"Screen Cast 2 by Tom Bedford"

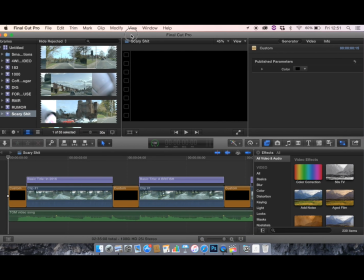0s
Hello, Michael. I'm hoping this is an improvement from my last screencast. So basically, here's the video. So I've just pinpointed a few things I want to show you.
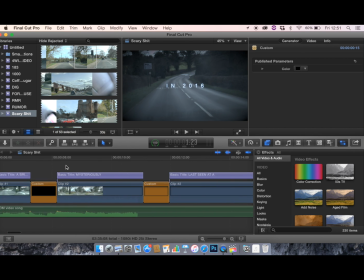13s
So first thing I'm going to show you is the camera technique that I use.
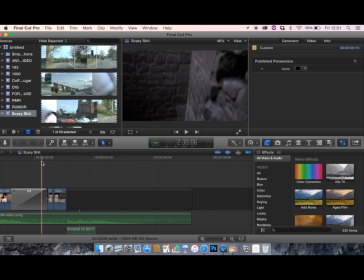18s
So it's here. And so basically what I did was I found a big sort of drop and I used the zoom of the camera to make it look like someone had jumped, like a sort of suicide attempt. So I'll just play that for you.
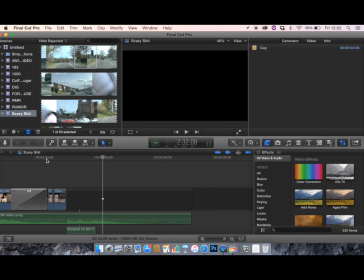41s
That's what I did. Let's play it again. There we go. I put a little effect in as well because I was going for the sort of horror theme.
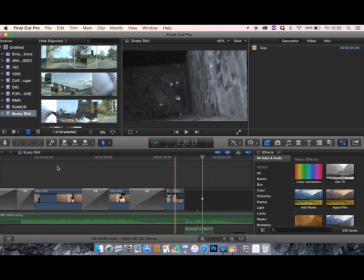54s
So I've got something here, shot composition.
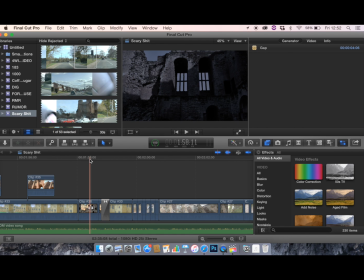58s
So basically, there's a window here, and I used the Ken Burns technique, the Ken Burns effect, to zoom into this window, and then it's going to zoom out onto a cartoon drawing of the castle that I found on site. So here's that.
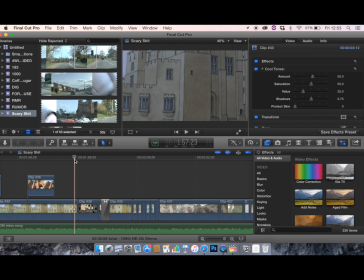82s
Just show you that again. Thought that was quite cool.
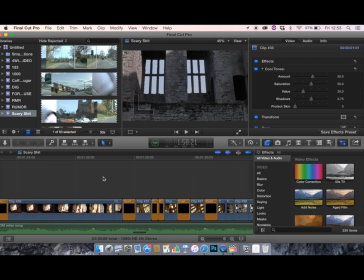90s
So I've made sure that throughout the entire thing, I've made it so that there's parts where it goes black,
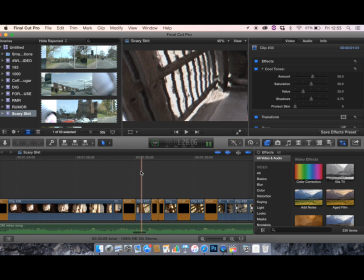99s
and then it's all to the beat of the song.
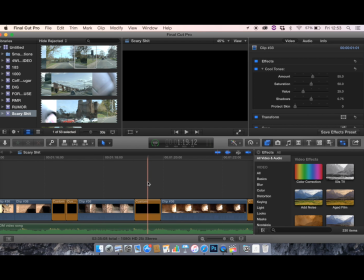101s
I've made sure so there's the black parts, and it's sort of to make it seem like the character's blinking.
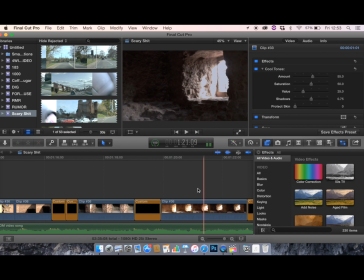110s
But I've made sure it's in time with the song, and I've made sure that I've kept changing the scenes.
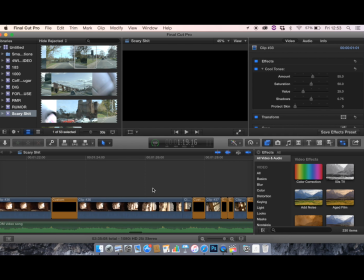115s
There's a lot of scene changes, so it keeps it interesting.
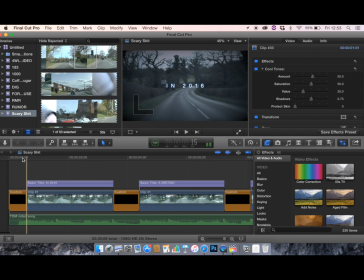122s
I've used text at the beginning. I thought I'd to make it a bit eerie. I thought I'd give it a little story, so I used text here throughout the beginning. Some other effects I've used are
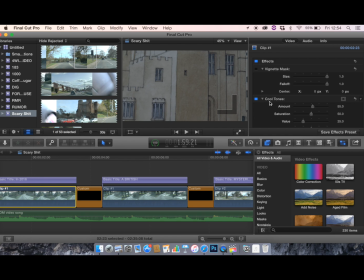140s
so here cool tones. I use this just to make it seem a bit eerier. I used the vignette to make it sort of at the beginning to
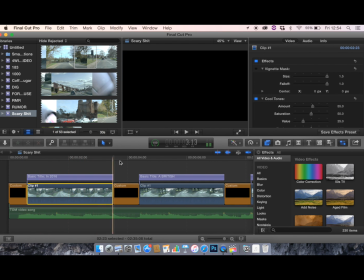153s
give it a sort of like a tunnel vision sort of thing to give it the same effect, just going for sort of that eerie feeling.
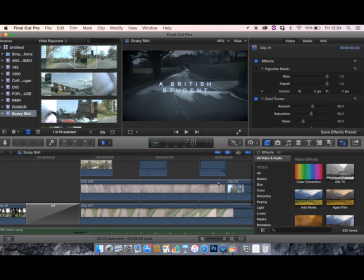160s
So I used fisheye here.
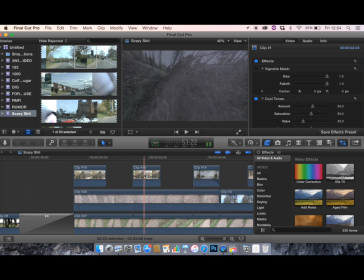163s
I didn't do it too much, but as you can see there where it rolls, use that. And then there's parts as well where I've used the bad TV to just in parts of the clip.
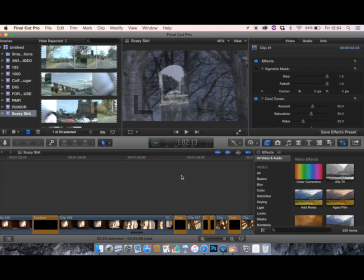177s
Just find that just to make it seem like the camera is malfunctioning, like here where you can see it,
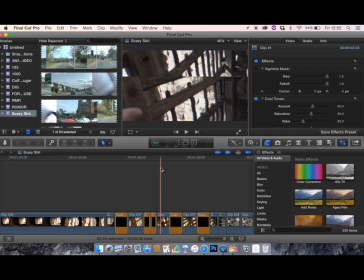185s
and there where it doubles, just to give it that sort of that horror effect. And then I used there's
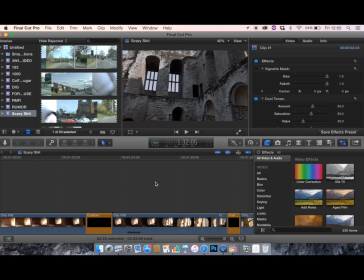196s
parts where I've used optical flow when I've used slow motion here at the beginning.
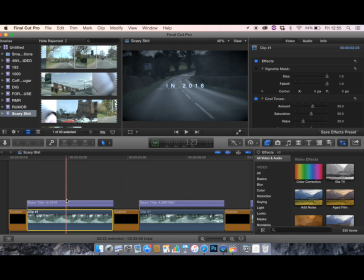205s
This is in slow motion, and I've used optical flow because it copies. It basically it guesses where the missing frames are to make the slow motion run smoothly. So I did that.
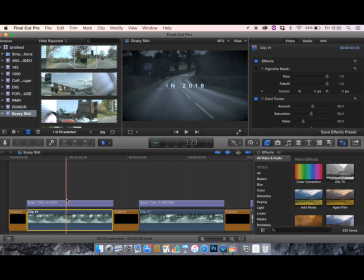222s
I've done the entire thing in point of view because I was going for that sort of thing, and it's basically a story. I've tried to portray a story of a camera's been found at Kenilworth Castle, and this is the footage that was found, and just a sort of guy walking around the castle can't really find his way out a bit,
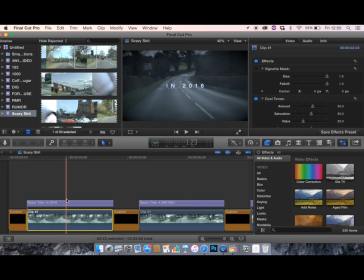239s
sort of disorientated. And yeah, I think I'm pretty happy with it. I think it's come out pretty well.